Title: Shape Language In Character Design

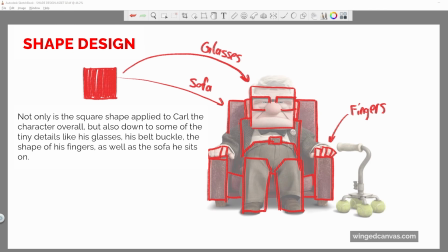So previously, I used the characters from Up, and I would say that Up is an example of using the literal shape to help design those characters. But another great example of the shape being used literally in the design of the character, where their shape is even in their name, and that character is SpongeBob. He is literally a square.
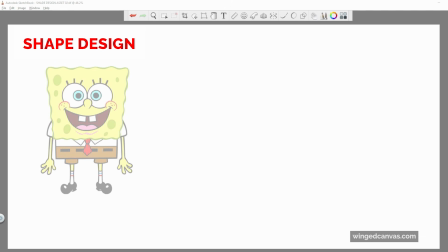Sometimes it's really as easy as that. And the neat thing is that usually you will find this a lot with characters from animated TV shows. And that's because, for one, it's easier to animate, but two, it creates some really memorable silhouettes and designs because of how simple they are.
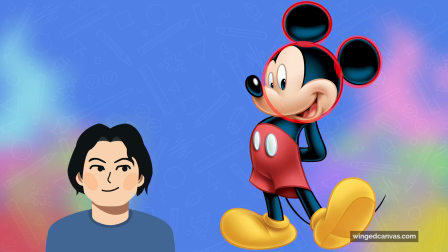Think about characters like Mickey Mouse. He's just 3 circles stuck together, and voila, you have a character.
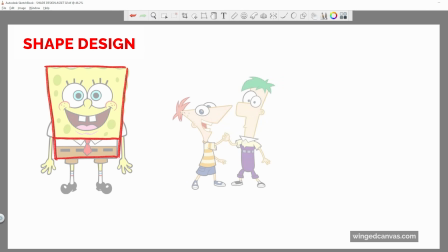Another example is Phineas and Ferb, right? Phineas has a triangle for a head. Like, that's it's kind of bizarre, but it's as simple as that. So those examples are how we can take shapes and use them to help us design simple but memorable characters.
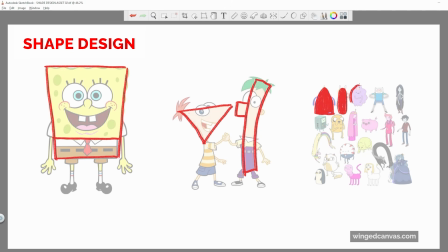Usually though, this is applied a lot, but not limited to really cartoony looking characters.
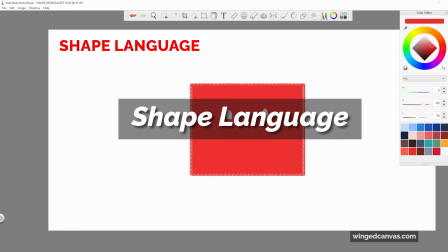So the next one is shape language. Shape language is when we take aspects from shapes and apply them to characters.
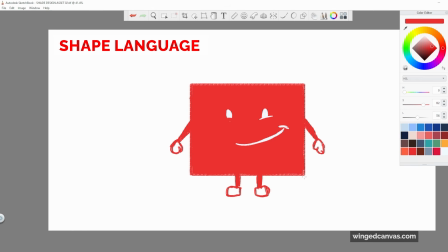So for example, if we were to use a square is boxy, it's large, chunky, squat, has 90-degree angles, and has very flat, even sides to it. You might be thinking, great, we just described a box. How does that help with designing characters? I'll switch it up and I'll use another animated series with a completely different style to show what I mean.
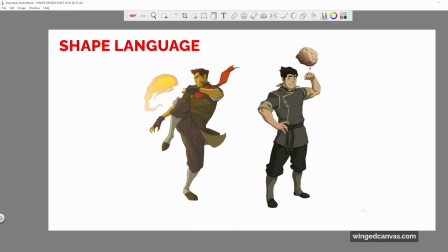So for shape language, I'm going to be using characters from the show Legend of Korra, which was a spin-off of Avatar: The Last Airbender.
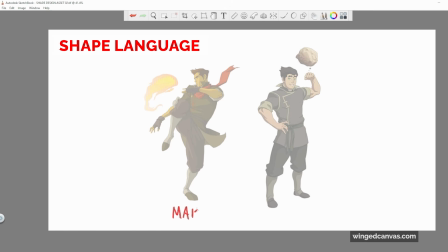And I'm going to be using Mako, who's on the left-hand side, and Bolin, who's on the right-hand side. And I want to show how the designers use different shapes to kind of help break down or make these characters feel a little bit more different and individualistic from each other.
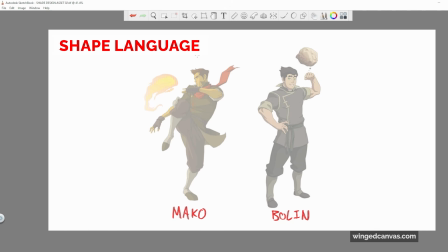Now, for shape language, I find that it's a lot more helpful and a lot more useful when we're using it with realistic characters.
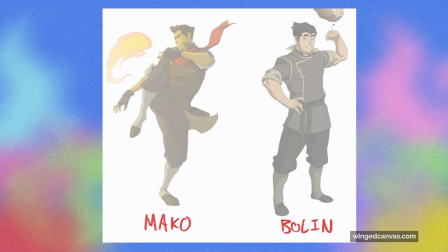It's not exclusive to realistic characters, but it helps a lot more. Because when it comes to more realistic characters, we don't really get that much of an opportunity to exaggerate or distort the proportions or forms of these characters.
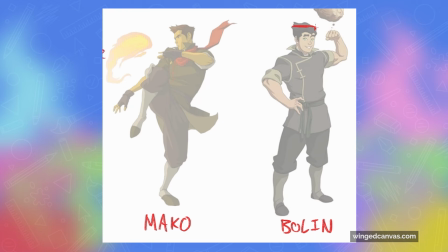So for shape language, it helps to really just take qualities and aspects of the shape and just keep them in mind as we're designing the characters. And as you can see for Bolin, he's a lot more square, his head's a lot wider, his body's a lot wider, and everything is a bit more parallel.
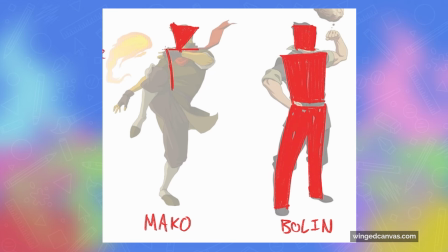Whereas if you look at Mako, who's very much based on the triangle shape, he's a lot pointier, his hair comes up literally to a point, his face is a bit longer and pointier, not as wide as Bolin's, and a lot of his body shape and silhouette converges to a single point,
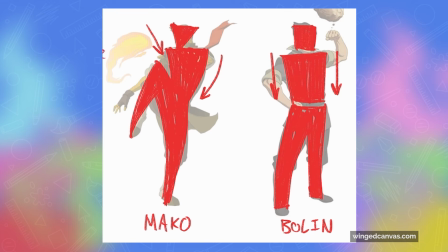which then again allows for that more triangular feel to his body design. But using shape language also helps communicate who they are as characters.
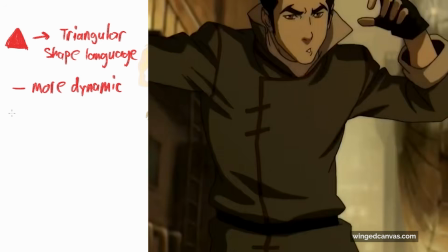So Mako is a lot more dynamic, he's more action oriented, jumps around a lot, and that's because his bending abilities,
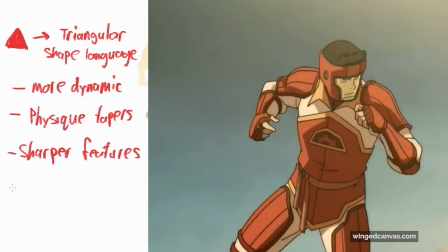or his superpowers I guess, if you've never watched the show, is that he can control and manipulate fire,
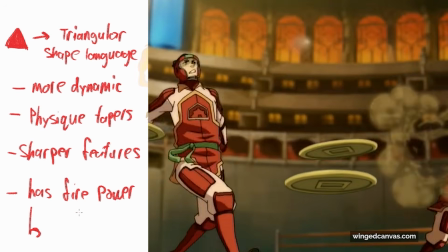which is again a lot more dynamic, a lot faster, and in essence the fire shape itself is also pointier.
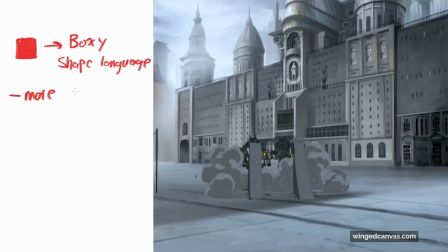Whereas Bolin, he has rock powers, so he's usually more planted with his 2 feet on the ground, his character is a lot more grounded,
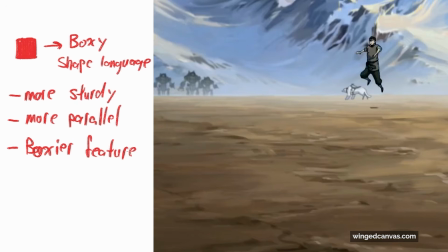and his ability to control rocks also kind of needs him to be a bit heftier and slower and a bit more grounded.
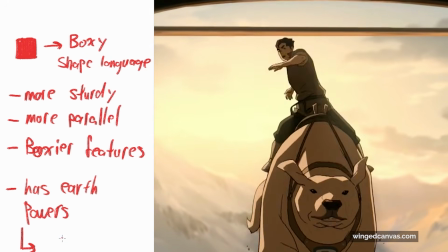And rocks, their shape in general also is a lot boxier and bigger.
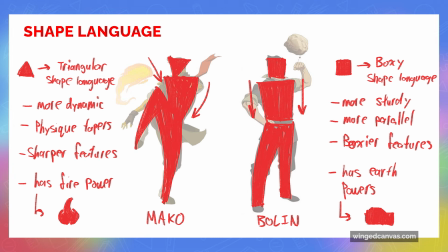Using shape language doesn't mean you have to completely distort or exaggerate the shape of these characters, but you can use qualities from the shape and kind of stick them to the characters to help just make them look a little bit more different and a little bit more identifiable from one another.
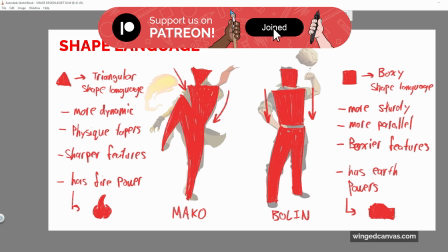You can help support us as we continue to make free arts education by becoming a member on Patreon or YouTube.
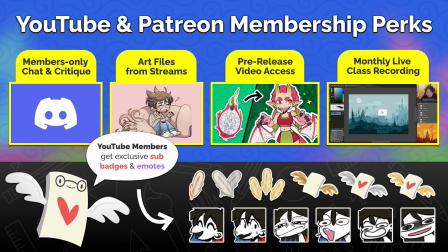This will give you access to special perks like critiques and classes.
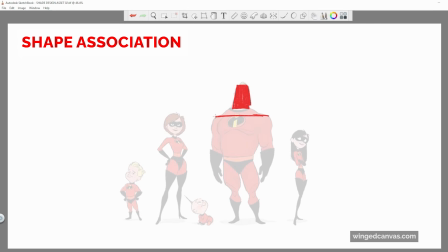So shape design and shape language are 2 of the main ways we use shapes to help us design characters.
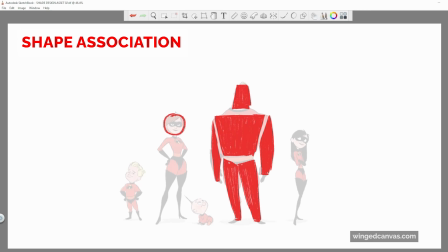But there's one more approach, and this one is kind of interesting, and that is how we sometimes associate personalities with shapes. Shapes aren't there to just physically define a character, but it can also show their personalities.
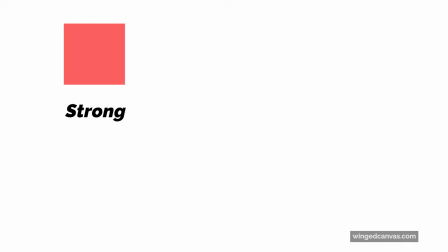So for the square shape, we associate it with words like strong, stubborn, stable, rigid, and/or dependable.
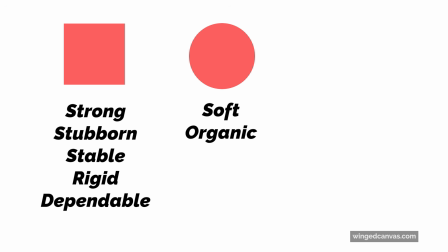For a circle, it's soft, organic, fluid, flexible, adaptable, and/or friendly.
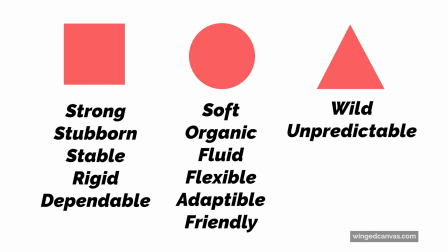For a triangle, it's usually linked with wild, unpredictable, outgoing, energetic, and/or dangerous.
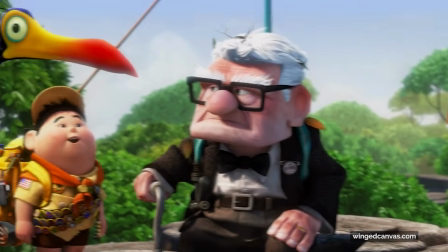So if you think back to our up example, you can kinda actually see that in how those shapes are also associated with their personality.
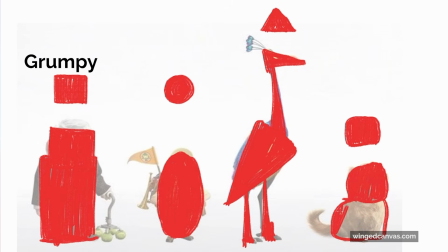Carl's kind of grumpy and rigid. Russell is friendly and approachable. And Kevin, he's wild. I mean, he's a wild bird. And Doug, because he's a rounded square, he's loyal, which is kind of like stubborn, but he's also friendly.
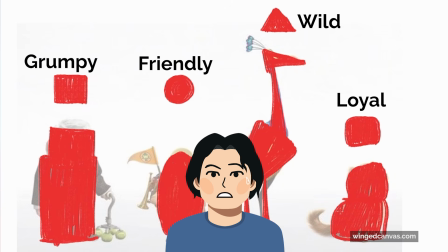But like I said before, I don't want to keep using Up as an example.
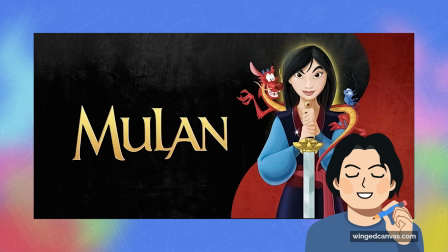So for this one, I'm going to use Disney's 2D animated film Mulan because it perfectly captures and takes advantage of this shape principle.
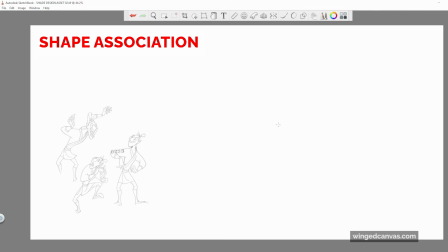So we're going to be using Ling to start us off with the shape association.
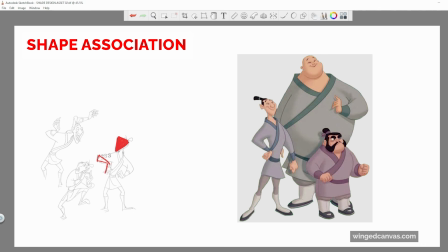And a lot of the times we can use shapes to help us get a subtle indication of who these characters are, their personality traits, and just give a first impression as to their behavior and who they're like.
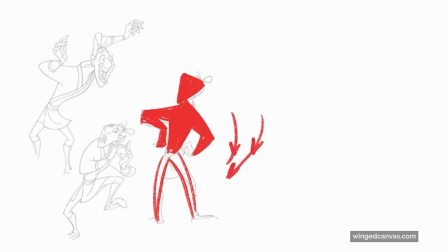So with Ling, he's very pointy, he's kind of lanky and long, and his poses are also a lot more dynamic, and this perfectly fits with the triangle shape.
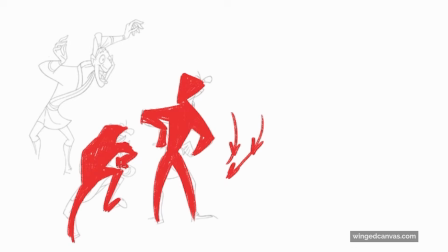His head's pointier, his hands are thinner, and his forearms kind of also come to a point.
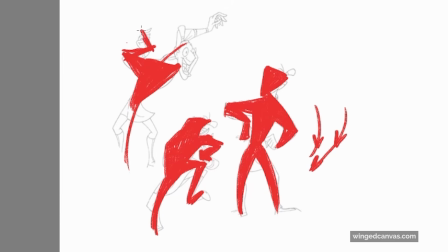But not only is the shape language applied to his character design, but it matches his personality really well. He's kind of a wild and eccentric person.
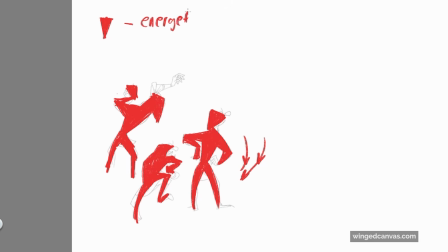He's not mischievous necessarily, but he's not like super friendly as we'll see with some other characters.
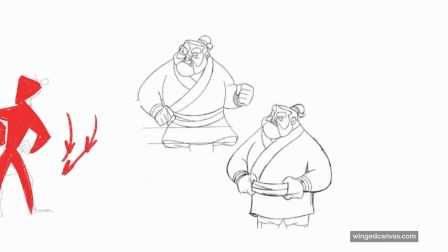So again, he's kind of a wild card. Now if we move on to Yao, he's very clearly using the square shape. He's a lot wider, very boxy, and if we compare his hand shape to Ling's hand shapes, it's definitely a lot larger and more square-like.
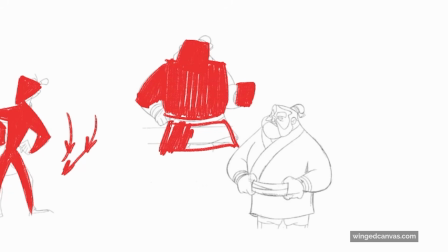Whereas Ling has a lot of converging points similar to Mako in our previous example, Yao is a lot wider, kind of like Bolin, but he's definitely a lot more wider as, you know, with Disney films they tend to exaggerate the proportions a little bit more.
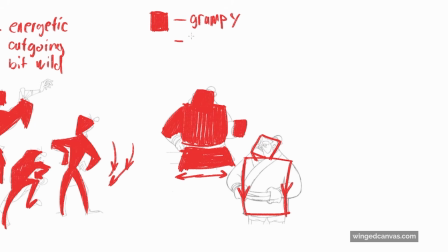And as for personality, again, fits really well with the square shape as he's a grumpy, stubborn, proud person that gets angry pretty easily.
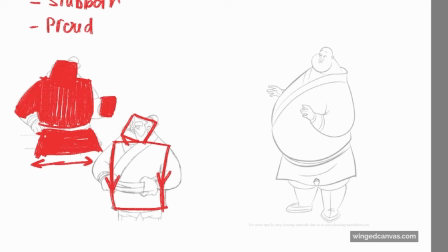And our last character is Chenpo. And for him, he's probably like the easiest to spot which shape is being associated with him,
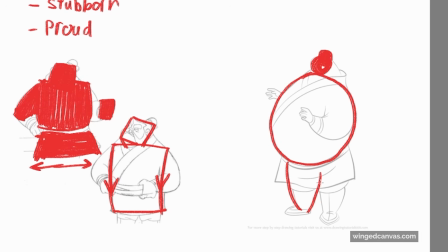as his head is essentially made up of 2 circles, and then his body is 1 big circle, and then everything else is just these big sweeping curves. So Chenpo, pretty straightforward.
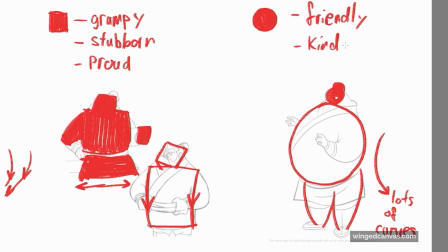He's going to be the friendliest, kindest, most easygoing character out of the trio of these characters in Mulan. And these are ways of just how you can use the shapes to help the
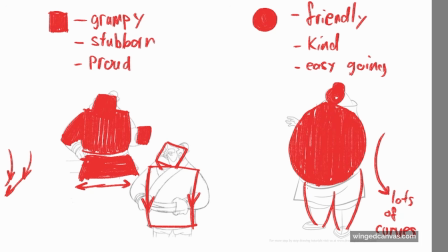audience get a sense of who these characters are and who their personalities are.
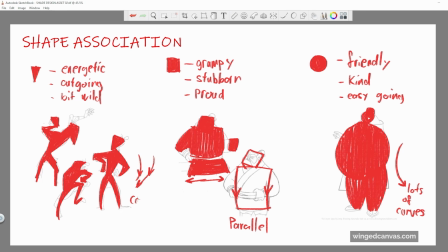It doesn't always have to be this straightforward, but it can help. Another example is like Inside Out,
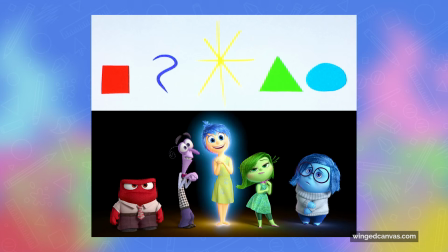where the anger emotion is emoted by a very blocky, chunky, red kind of character.
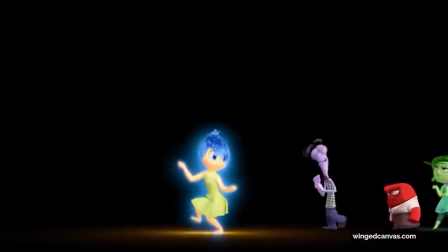So as you can see, it can be used in different ways. Sometimes it's very straightforward, and sometimes it can be applied in a little bit more of a looser kind of a way.
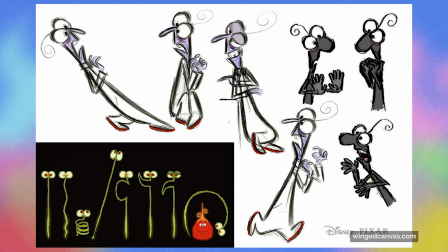But shape associations can always help you get started and get you kind of hit the ground running if you're stuck trying to come up with character designs.